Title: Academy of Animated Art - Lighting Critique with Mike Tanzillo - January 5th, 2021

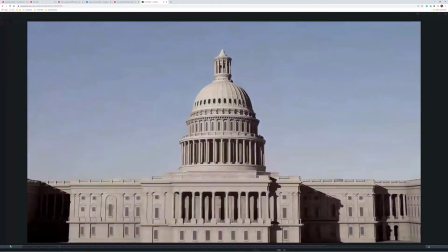Happy Tuesday, everyone, and welcome to your Tuesday lighting critique.
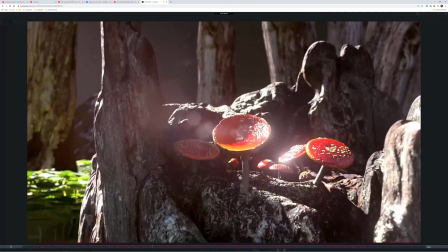We have a handful of images to go through, but I did want to start off with Alfredo's work here.
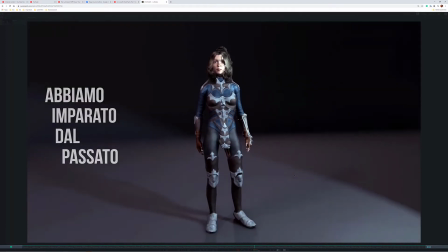And if I understand your post correctly, you created all of this stuff in a week?
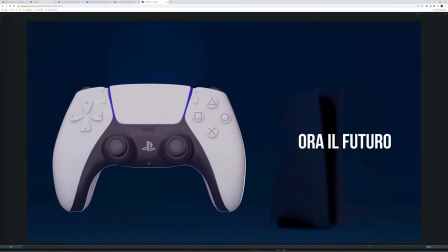1 week? Is that true? I hope that's true, because if that's the case, that is bananas.
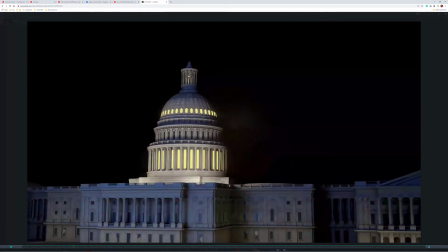And as you need to spend your holidays differently in the future, but I'm very, very impressed with what you did.
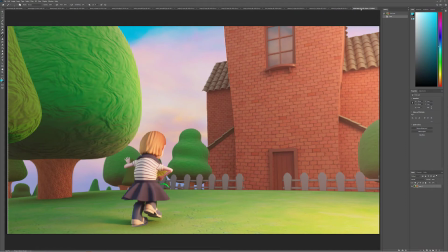We also have a bunch of images here to go through. We're going to go through them in reverse order today, but like I said, let's start with Alfredo.
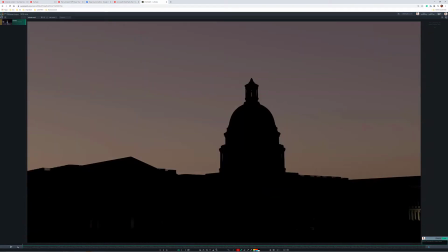Okay, so I will just talk through each one of these individually. Like I said, I know that you worked on these in very minimal amount of time. First thing was on the first frame. I noticed there's a little light on down here. Just something you may want to turn off if you want to go back and do that again.
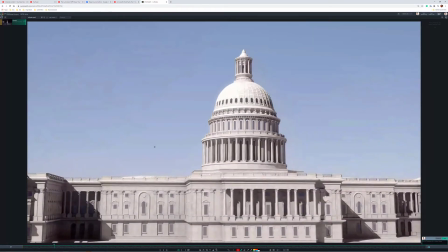So with the sunny side, it's cool, but it actually is. I want to feel more warmth from the sunshine and a little bit more coolness in the shadows in here.
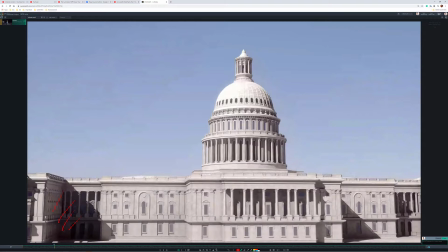It feels a little too neutralized. And also, like, if we want to play up the scale of this, there's some different things that we can do. Like, it's a lot of, like, bringing the camera lower to the ground to be from a person's perspective, because right now it feels like we're just kind of circling the model of something.
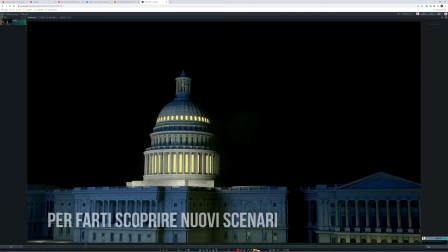This is cool, but at nighttime, this is a little bit different than how a public building like this would be lit. So this isn't like an apartment where there's people living in these. Instead, it's more about lights surrounding it, like little spotlights that shine up in here.
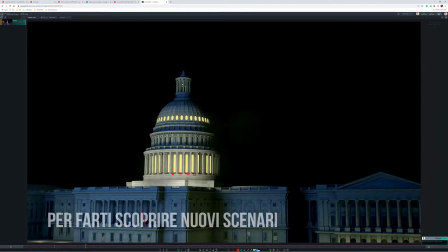And then there are little lights kind of all around this that shine up into each one of these areas. So I would find some reference on this if you were going to go back and revisit this at night and look at how it's actually illuminated from the outside,
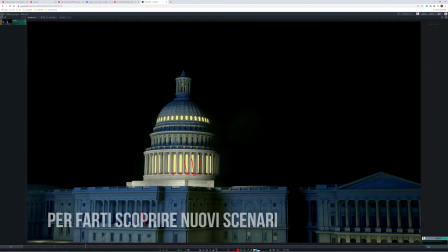and it's not an internal illumination on this government building. And then I would throw in a nighttime sky back here too. There's just a lot of black space in here that I think we can fill in. This is looking really cool.
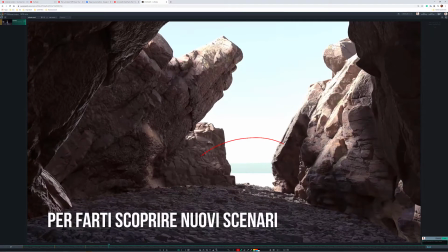Like, this foreground stuff looks great. I won't give too many critiques on that. It's just this background. I want to see more of a horizon line right now. I'm having difficulty envisioning what that is out there. It just feels like a couple horizontal bars. So it's just a matter of dropping in like a high dynamic,
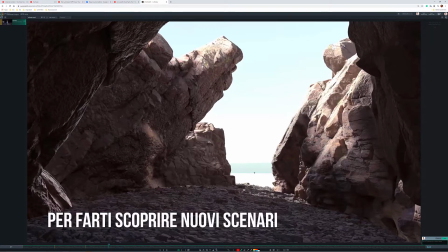HDR, EXR image back there that you can have as a nice back plate. But I do like the texture and the shaping on all these rocks feels pretty natural. This feels a little bright down here, but other than that, everything feels pretty good on this one.
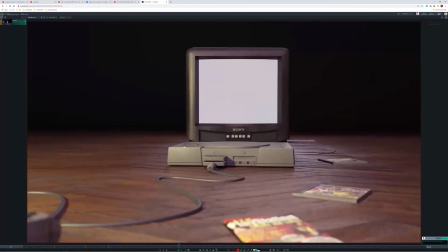This one looks great. I love this mushroom shot. I think, like, my initial take on it was like, oh yeah, this is really, really strong.
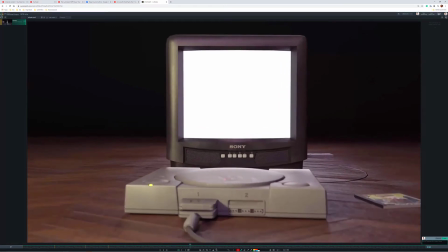For this one, I just want to see something on the screen. But I think that you could put some static on there.
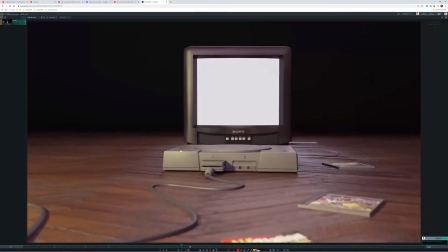You could put some color bars, just something more than just like a white screen.
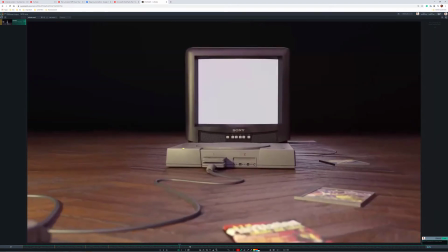I think would be more dynamic, or like the original PlayStation splash screen.
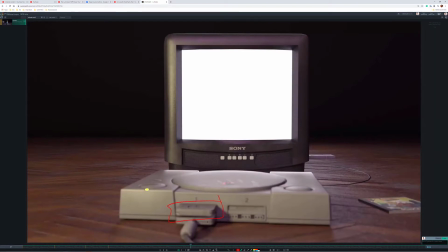Man, I forgot about these memory cards. That was definitely a part of my childhood, was bringing those over to friends' houses.
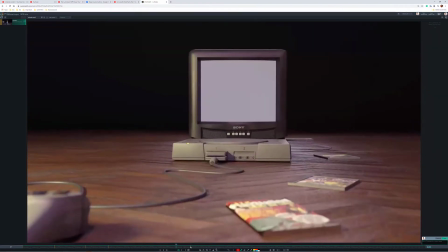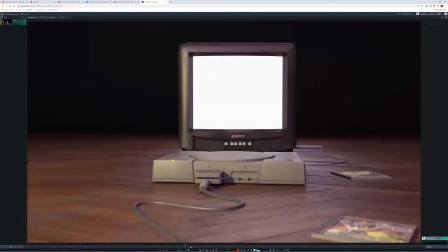Yeah, I mean, there are a couple other little things you could do here, but I think that would be the biggest one.
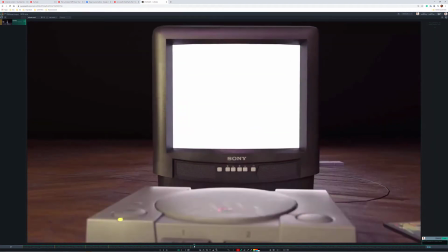I would also maybe tone down the foreground light and make it all about the light coming in from behind. But I think, again, for the quickness of these, I think that works out pretty well.
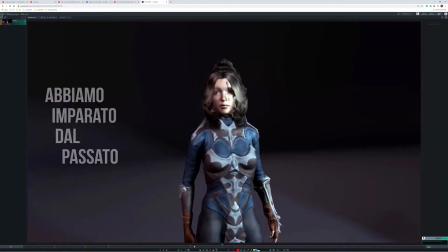This one's a little, like, the lighting on her, something about her is like, it's this, whatever this is, it's just like a crazy rigid edge to something. And also she's like very rigid around the outside. She just feels very low poly and something janky going on in there.
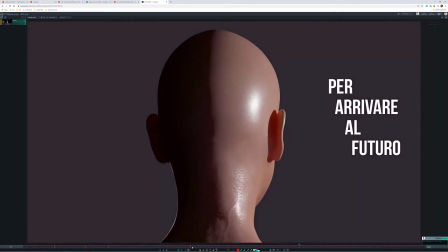This one I would almost take out, because this next character piece is a lot better.
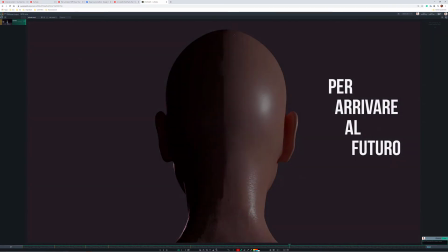I don't think we need to see the back of her head, because it just feels like a hard line right down the middle.
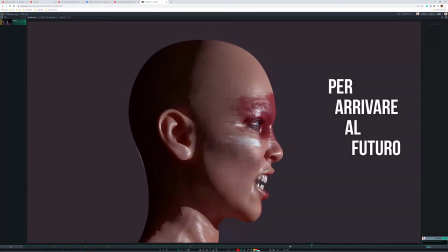I do like the specularity in the skin. Looks great. It's creepy.
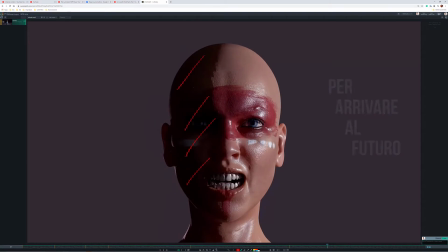I would like to see a little bit more fill in here, because her teeth are just like gnarly.
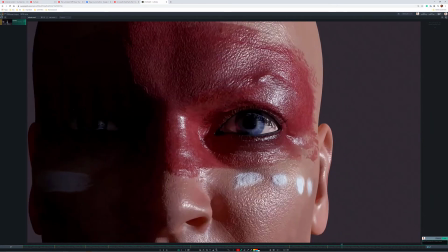And then as we punch in on the eye, it would be really cool to have like a nice eye ding or something in here to just kind of illuminate that.
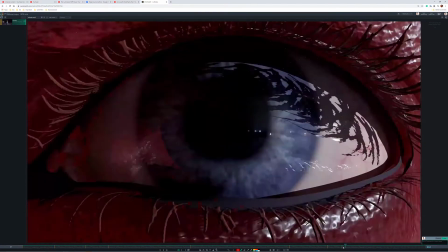I think would work. I think like a stronger eye lighting would, just because we really zoom in on that. And then you cut into this.
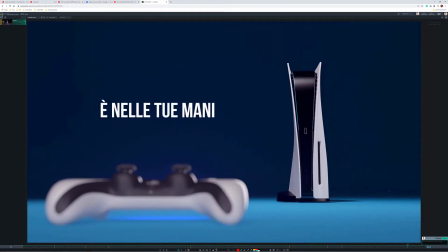This looks good. The only thing on this one is the black points on the foreground controller versus the background. You just want darker foreground darkness than on the background. But other than that, that's about it.
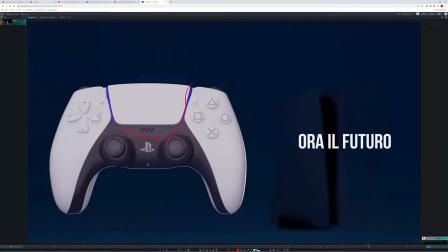I might play up the glowiness of these areas a little bit more. I don't know.
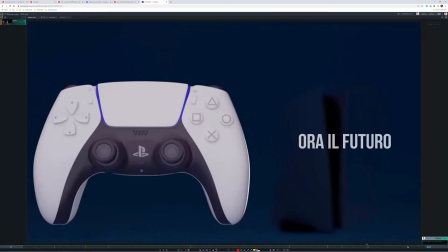I've never seen a PlayStation 5, so I'm not sure what they look like. But that feels like something that you may want to play up a little bit.
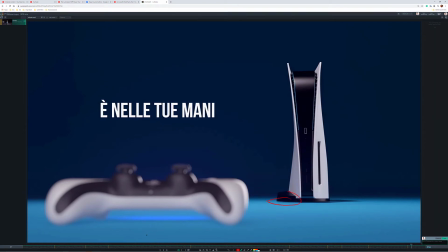Also, it's a little floaty here, just kind of grounded into place. And then maybe a little drop shadow down here as well. But it's looking really, really great. I mean, for a week, come on, forget about it.
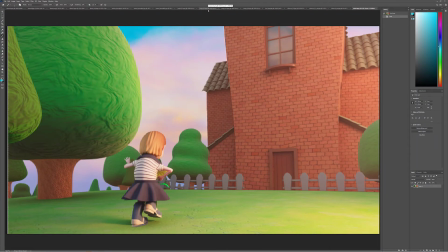It's crazy. It's crazy, crazy, crazy good. Okay, so now I do want to go in reverse order. Ubaid, this looks a lot better than yesterday. I think that we can continue to push a little bit more. So I think I'm feeling a sunniness to her.
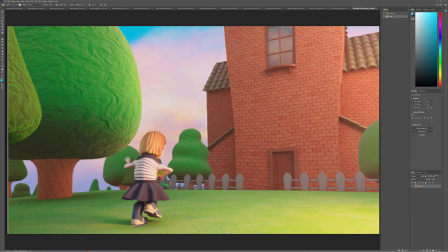But on the background, I still want you to push it a little bit stronger. Specifically, like I feel like the trees can go a little bit brighter here. I feel like we can get some more brightness on the building here as well. And also, it all feels very dry and matte.
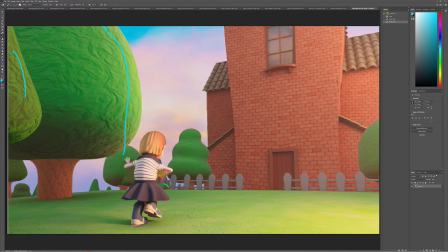Like I would like to see maybe some specularity in the roof tiles or in the brick or maybe on the trees or just somewhere in there a little bit more. Also, this fence is kind of a grayed down, darker value, so getting some sunlight and variation on that too would be a big help. But you're definitely trending in the right direction. I think this is looking really good.
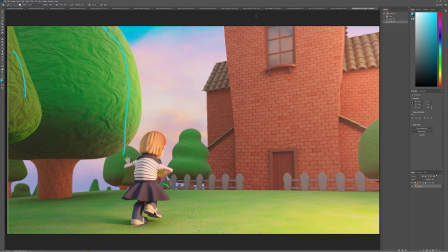I just want to push the brightness on the environment just a little bit more, because again, it's like maybe this is sunrise, sunset somewhere in there, but I really want to feel the sun on there a little bit stronger.
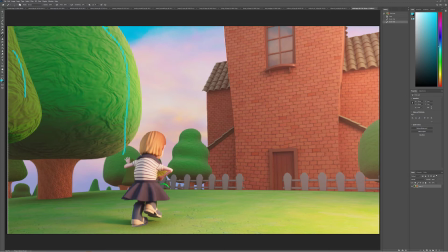We could potentially push in some more saturation into the shadows, but there's so many warm tones in this. I'm reluctant to do that. So let's just push the key value and see where that gets us. Rebecca, welcome to the group.
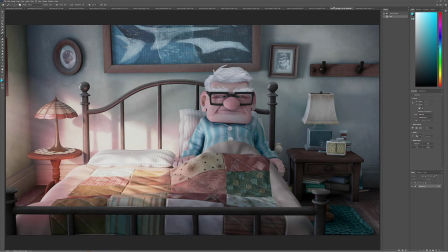I love the movie Up. I love the montage sequences at the beginning, and I totally forgot about this shot. This is a really, really strong shot. You nailed it with the breakdown. Look, with the color palette and everything, you're all spot on there.
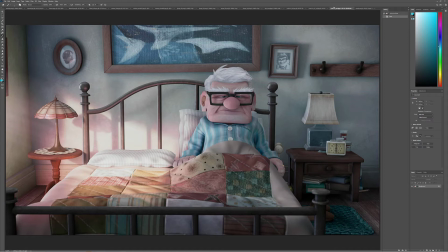The one thing that I do also want to point out is that when there's a design element to lighting, when a character is off, when they're not balanced, when they're going through a tough time, you'll do things like this where you have this pocket of sun just kind of miss him, so he's not in the sunlight.
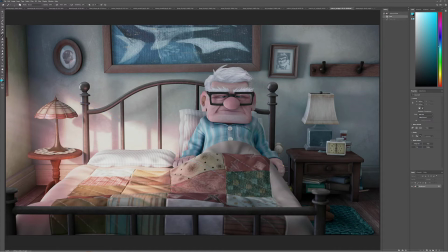You know what I mean? Like you don't frame them that well. You have the spotlight just slightly askew on them. You just have them visually out of balance with the scene and with the environment to kind of make them look a little bit off.
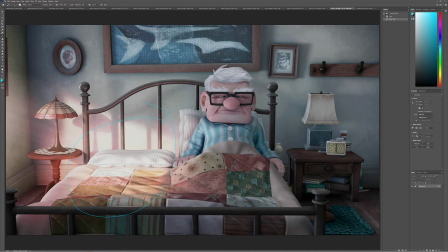And this also, highlights this missing part of his life, the missing light of his life, which is his wife, which normally would be right here. So, I think it's a really powerful shot. I think there's a lot of subtle emotion that's being played in here.
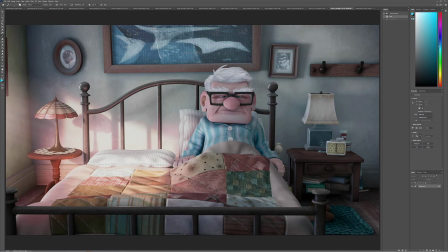Like you said, the saturation and the muted colors, but also, highlighting the part of him that's missing, not the part of him that's there. So really, really strong choice. I love this image. So looking at your, the image that you submitted,
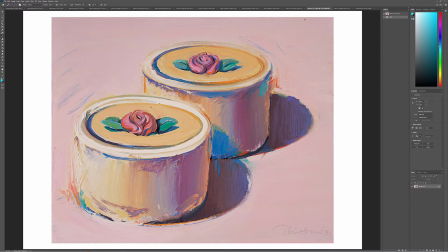this is an interesting painting because there's so much color in the shadows. Like the value in here, like this shadow color is crazy.
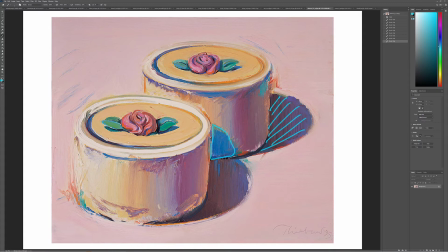But finding all of these shadow colors, it's really something special. Like that's more about a painter, probably seeing these colors with his or her eye versus, the way that it's photographed, right?